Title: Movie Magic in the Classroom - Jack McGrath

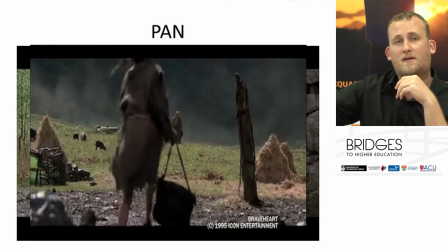So you could cut from him and then cut to a wide shot of those characters coming. but the filmmakers have made it more dynamic by moving
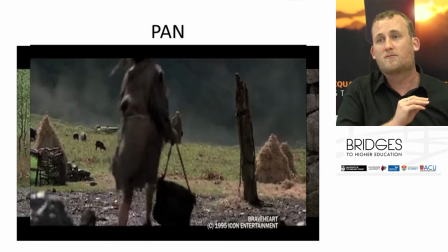the camera so that we feel like we're part of the action as if as William Wallace is running we are running around the corner and we get that new information as it's revealed and they come over the horizon with that bad news it adds to the shock adds to the feeling emotion of that scene the
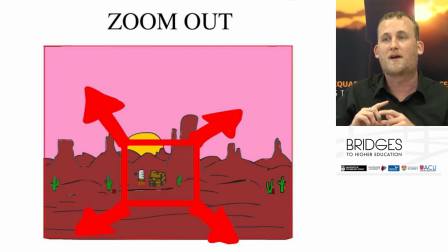zoom out so for storyboarding I just do a zoom out by drawing a box on the area that the camera will start in and then putting arrows pointing outwards which shows where the camera ends up so the zoom is the camera starts somewhere and then it zooms
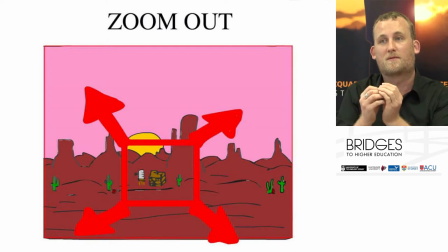out and reveals more of more information to the audience in this case the landscape okay so in a story board is just a box with arrows going out a zoom
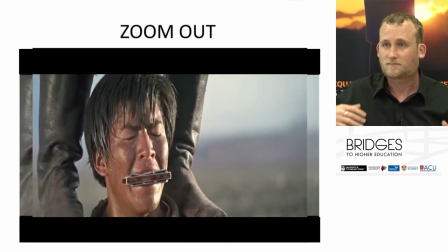out so a zoom out shows information
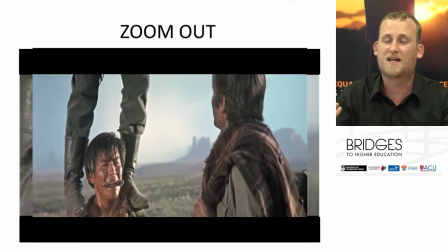slowly to the audience creates intensity okay
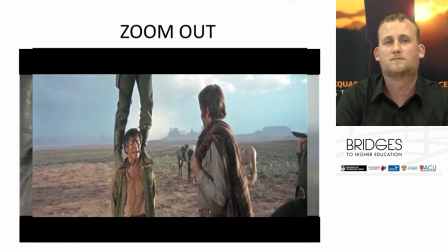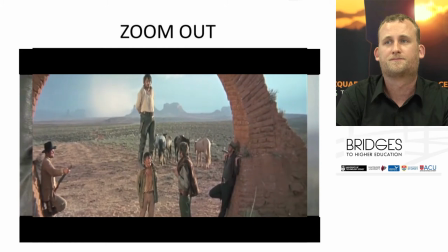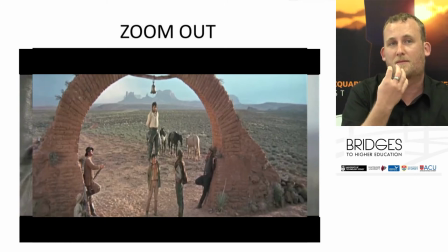so another scene from Once Upon a Time in the West. We see the boy with a harmonica in his mouth. We don't know where he's situated, what the problem is. We know something's up and then we zoom out to see that his brother is actually standing on his shoulders and is hanging from this archway.
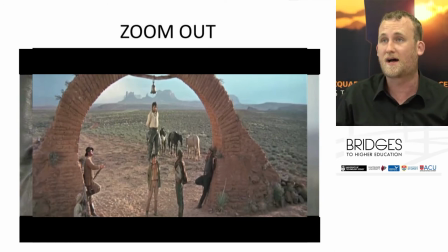So that information is revealed through the zoom out. The zoom in, same thing but going in.
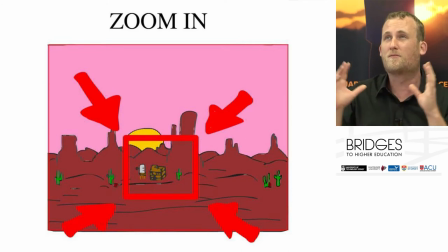So you have more information. You have a landscape or something like that and And then you're telling the audience, I want you to focus in on this part, on this subject or this moment.
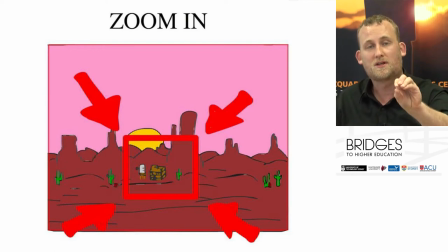So you're guiding the audience's attention to particularly part of the subject which is important for the story. So you're telling the audience, this is what I want you to focus on because this is important for the story. This is something you need to know.
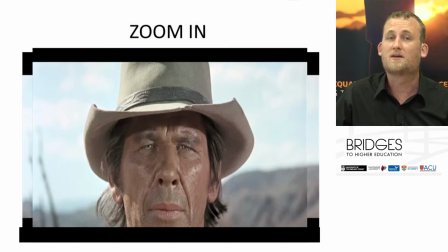So this is an example of a zoom in which is used to transition to a dream sequence. So we start with the character's face and then we zoom into the eyes.
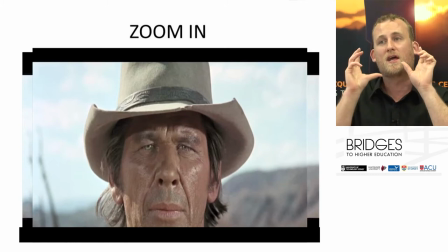So we zoom into the framework of an extreme close-up, but we're taken in there so that we can transition into what he's thinking of, his daydream.
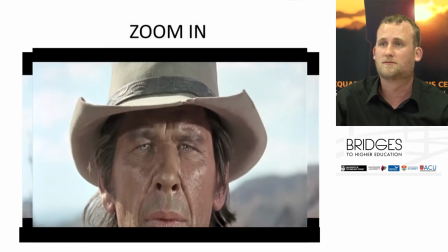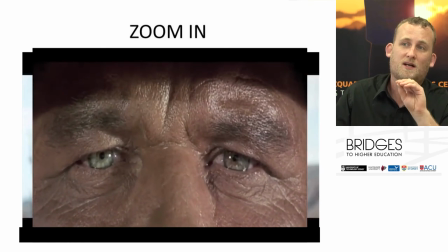Takes us right into the eyes, right into the soul, so we can see. And then from there, it transitions to the dream sequence.
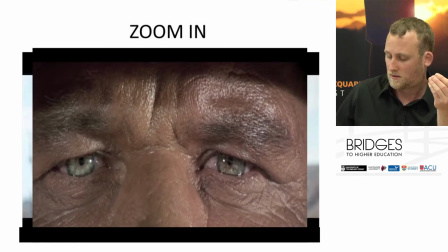Okay.
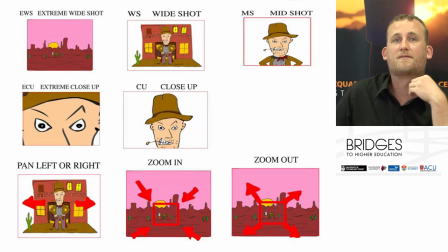Now we have here a kind of summary of all of the different shots. So I put them all out here. So the reason that I showed you these examples and I drew these is so that you can kind of see when you're constructing your own
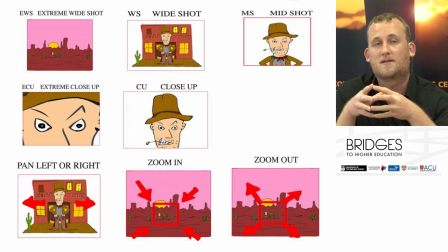storyboards how best to represent those different shot sizes and different camera moves in a drawing form. Now the tricky thing about doing storyboarding is you're planning for the moving image. You're planning for something that is time-based, something that has movement, okay?
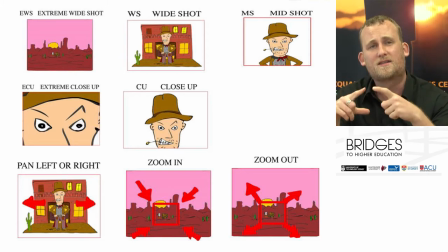But you've got to do that in a still. You've got to do it in a drawing. And so these are the little tricks and tips that I've come up with for trying to show that camera movement and show those shot sizes in still form.
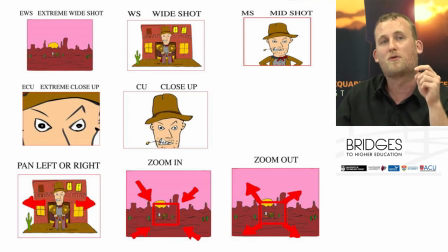So there's no real wrong or right to storyboarding. The most important thing is your ideas as a director, as a script writer,
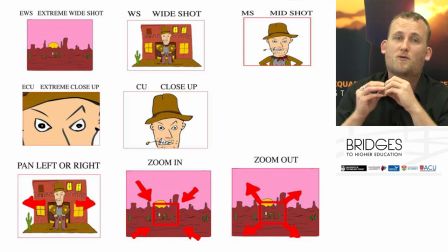as a producer, as to what the story is going to be about and how you can communicate to that people,
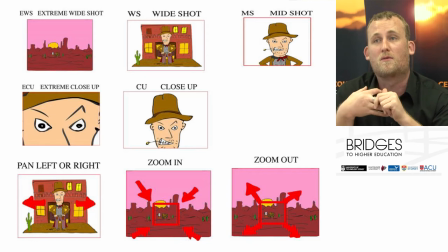how you can make your story dynamic and interesting and create emotion. So there's no wrong or right to how to do a storyboard. These are little devices that I came up with, but many books that I've read on storyboarding explain that storyboarding is like an art.
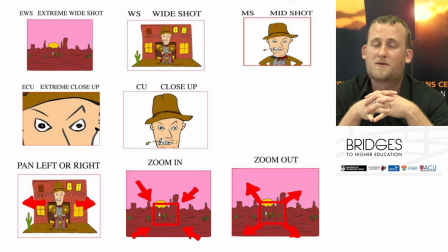There's no real right or wrong. Everyone works out their own way of representing these things on paper, and this is my way of doing storyboarding. You might want to grab a screen grab of this, or we'll put it up later so that you can have a look and you can start to create your own storyboards.
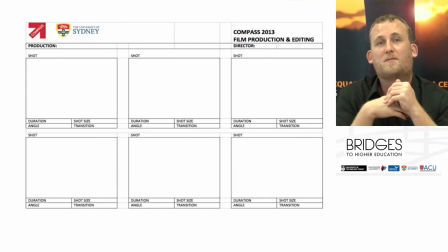Here is a blank storyboard template.